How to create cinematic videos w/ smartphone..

I picked this bridge because it shows the leading lines focuses the attention of the viewer towards the subject I placed my iPhone on top of the tripod just to get a still shot of myself walking across the bridge and hopefully some leaves will fall off the trees to give that epic cinematic look
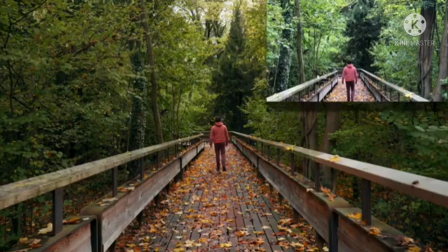(5:02)
all right so we are done recording our video we're gonna head back to my office and import everything into Final Cut Pro X sorry about that I actually decided to edit the video
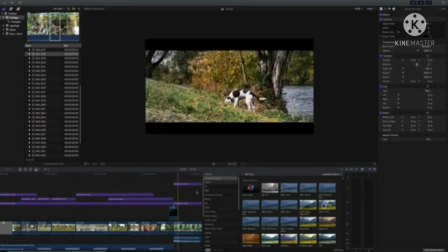(5:29)
first so that I can show you the steps behind my editing process. So what I first did is I airdropped all of my footage from my iPhone into my computer to
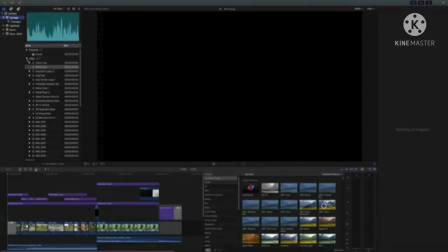(5:41)
a project folder and imported all of the clips into Final Cut Pro X. Now a quick tip, because everything is shot in 4K 60 frames per second, my computer has a hard time editing it. So what I do is I create a new project that is set to 1080p 60 frames per second.
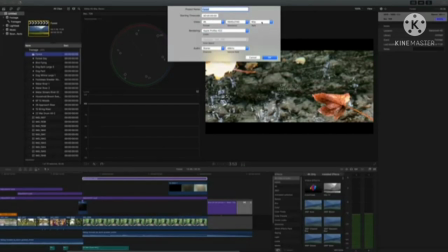(5:59)
After the edit, I change the project settings to 4K 60 frames per second and export it in that format.
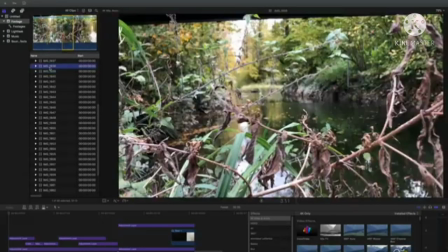(6:06)
The next thing I do is I select the best portion of the clip and set an in and out point and drop it into the timeline.
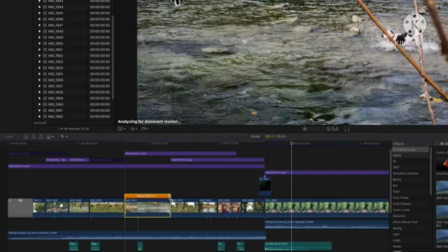(6:14)
I then slow each clip down to around 50%. Even though slowing the clip down makes the footage look smoother,
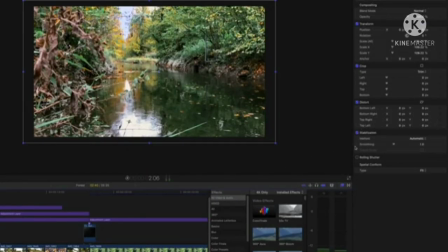(6:23)
additionally, adding stabilization will increase the smoothness of the clip.
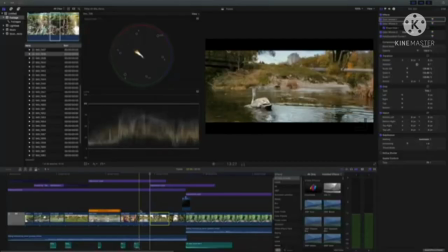(6:29)
I then reorganized all of the clips so that it tells some kind of a story.
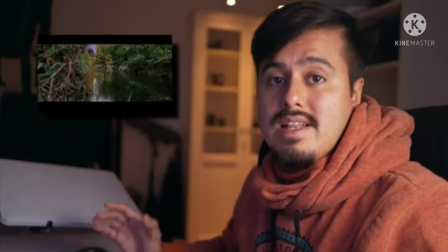(6:35)
For example, I knew that the revealing shot would be my opening shot. So I placed that at the beginning of the timeline. I choose the ending shot to be me walking across the wooden bridge. I already selected the music that would fit the mood of the story. Music is one of the most important thing to consider because it enhances the story. you are telling and makes it easier,
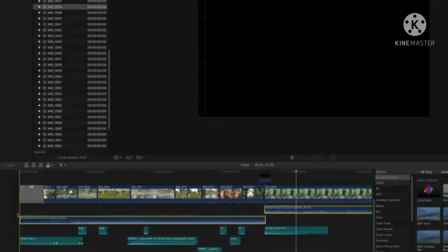(7:02)
at least for me, to edit. So I dropped the music into the timeline and shortened it to fit it to the length of the video clip.
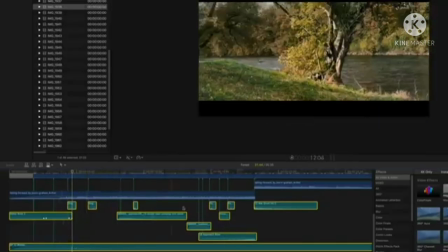(7:10)
Now I also added sound effects that sets the tone of the entire video that pulls the viewer in. Now as I said earlier, because we shot in 4k,
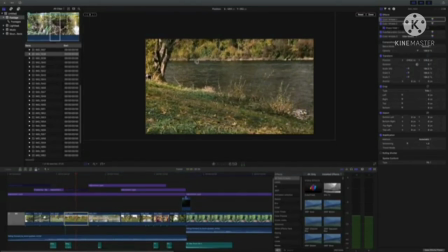(7:21)
it gives me the ability to crop in without losing much detail if exported in 1080p. Now, I want this clip to export in 4K, so I have to be careful to crop in not too much. In this case, the reason I want to crop in is to adjust the framing of the video to give it a nice composition. You want to make sure you compose your shot also before editing, meaning during the shoot. After that, I color correct all of the footage. I added a LUT to the adjustment layer to give it a nice overall look. To make it even look more cinematic,
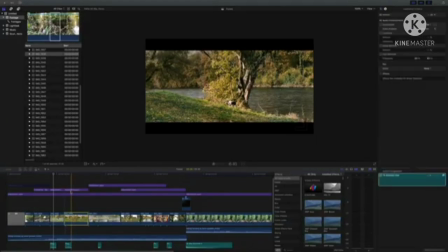(7:59)
I added a letterbox to the whole video as well as some tiles and voila, we are done. Once again, I want to thank you guys so much for watching. If you enjoyed this type of video, please leave a like and let me know in the comment section below. If you haven't subscribed yet, please do so and I can't wait to see you in the next video.
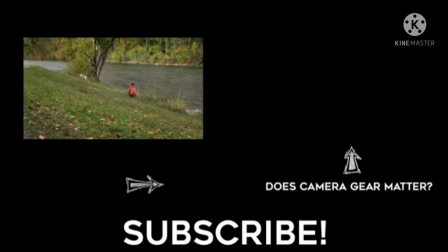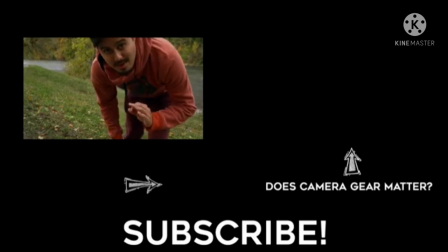(8:37)
So I think that went quite well.